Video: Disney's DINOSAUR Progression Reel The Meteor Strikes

This is sequence 6, scene 57, and you have no idea what went into this, how many elements.
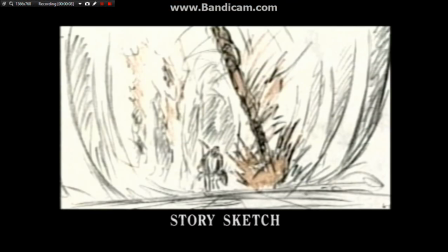[0:05]
They're more than you can shake a stick at. This is a progression of Aladdar running away from the monster cloud.
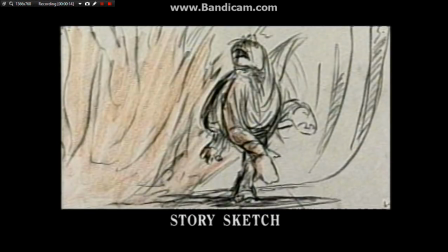[0:12]
These are the story sketches. You can see the impacts happening on either side of him as he runs toward the camera.
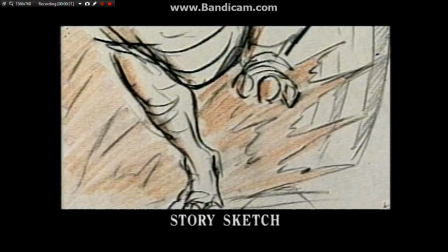[0:18]
We call this the pinball alley scene. This is a workbook.
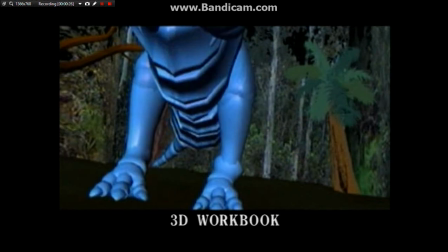[0:24]
It gave us, again, a good idea of the timing of Aladdar as he runs toward camera,
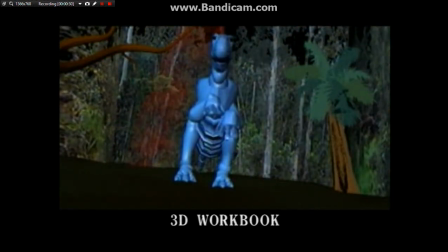[0:28]
but also the impacts of the MFSs, the mythological foot soldiers.
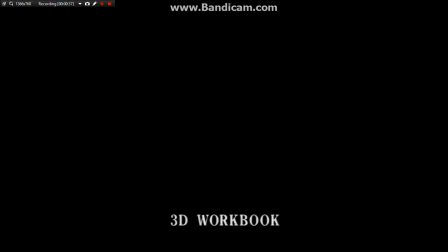[0:33]
And those are the little pieces that got thrown back up into the atmosphere and then came back down and started bombarding the island and making it catch fire.
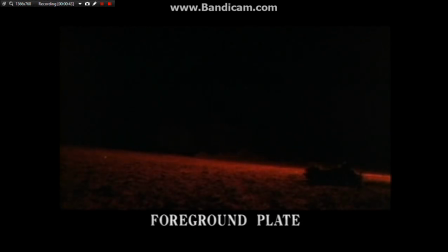[0:42]
This plate is the foreground that was shot at the Disney Ranch. We use this particular foreground because the Arboretum wouldn't allow us to blow things up, so we had to go to the Disney Ranch and blow things up.
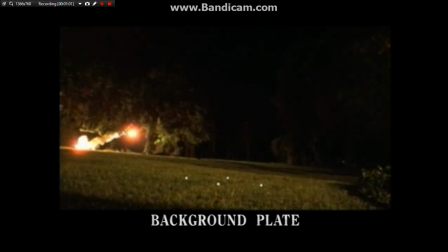[0:57]
This is at the Arboretum. We had to use a lot of interactive light. We had flares coming down from wires that were about 60, 70 feet in the air.
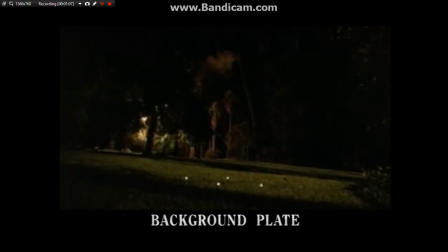[1:06]
This was really the only sequence that we used to shoot at night, where we had the illumination of the foliage in the back without having to do that in CG.
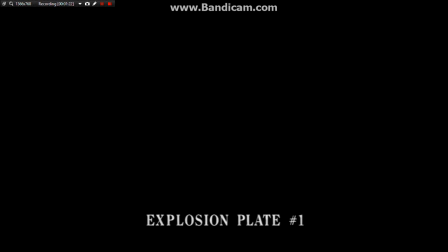[1:17]
This is part of the explosion plates. This is to give the sparks and a little bit of the smoke that was used for the incoming MFSs.
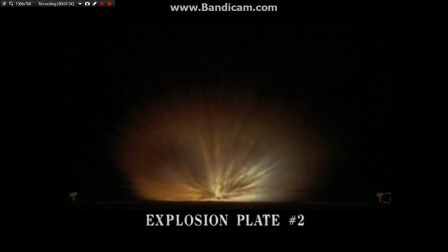[1:32]
This is the explosion plate shot out at the Disney Ranch. We used a black powder on these.
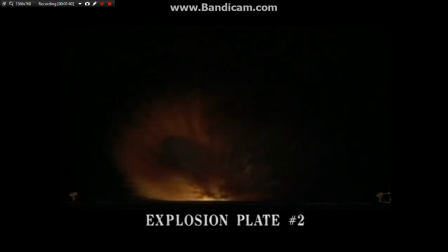[1:37]
Originally, we were going to use potassium, but that's a relatively dangerous element. If you get it on your fingers, it'll burn a hole right through your hand. At one time, we were the largest holder of potassium, and the Alcohol, Tobacco, and Firearms gave us a call and said, "Why do you guys have all this potassium?"
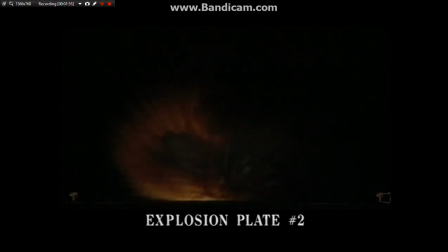[1:53]
And we said, "We're blowing stuff up." And they said, "Well, maybe you better not use it." So we decided to go back to black powder.
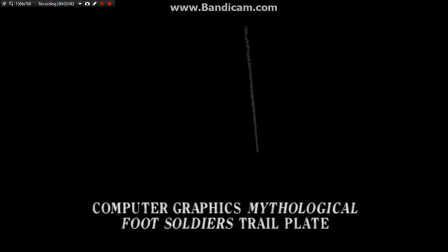[2:02]
This is a CG element of the MFSs as they're flying up into the sky after the monster cloud is moving across the ocean. We like this particular trail so much, we used it for all of the MFSs, the trails that are going up into the sky.
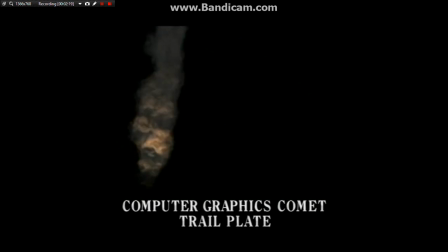[2:17]
This is a CG plate of the incoming comets. We only used the first half of this. At the end, it starts to break up and you can see the spheres that generate the trail. This was used for both the incoming comets and pretty much most of them in sequence 6 for the entire monster cloud sequence.
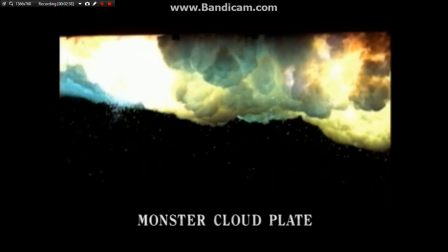[2:36]
This is a miniature of the monster cloud itself. It was shot on an insert stage in Burbank, California.
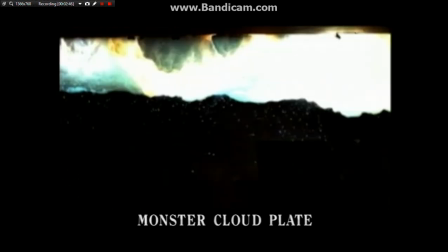[2:42]
We shot it at a film rate of about 300 frames per second, which gave us a very good sense of large and imposing cloud moving toward the camera.
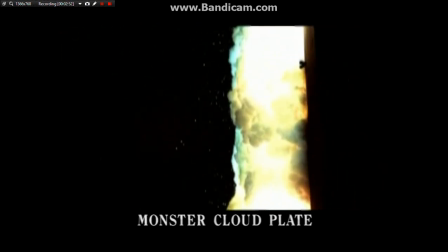[2:51]
The whole stage was turned upside down because heat rises.
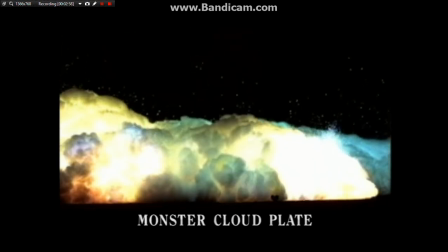[2:55]
We had a board with the black powder above the ground, so when we exploded the black powder,
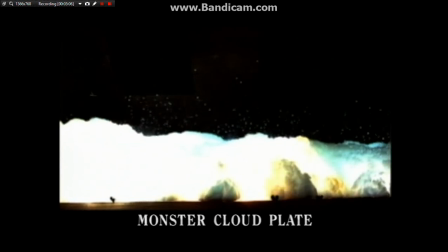[3:02]
the heat was controlled by the board, and with the camera turned upside down, it gave us a sense of this stuff moving toward the camera at a very high velocity and size.
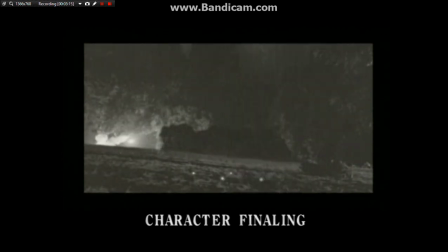[3:11]
This is character finaling. We have a little bit of the effects put in here to give it a better sense of what the overall composite is going to look like. So we have the foreground from the Disney Ranch, we have the mid-ground from the Arboretum, and rough animation of Aladdar as he's moving toward camera.
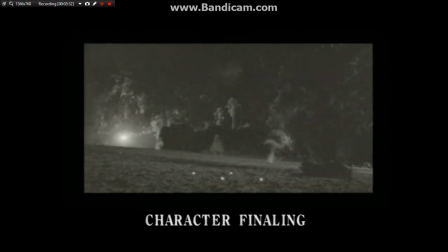[3:28]
The little square of dots in the foreground there we use to basically stabilize the camera in relation to the virtual camera and the live-action plate.
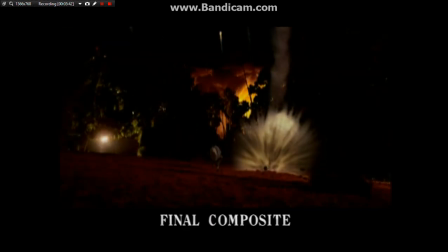[3:40]
And here's the composite with all the black powder, the monster cloud in the background.
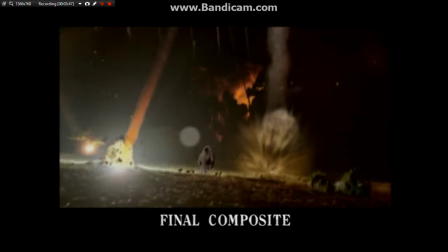[3:45]
I was looking at the composite tree for this a couple of months ago, and there are about 160,
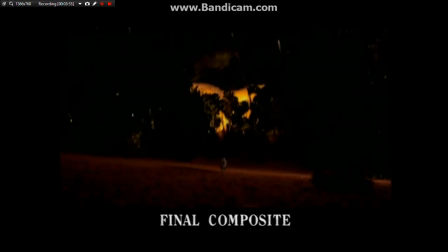[3:51]
170 different elements if you count the shadows of Aladdar as they're moving across the ground with the different light sources being not only the light off camera, but the explosions of the meteors hitting the ground.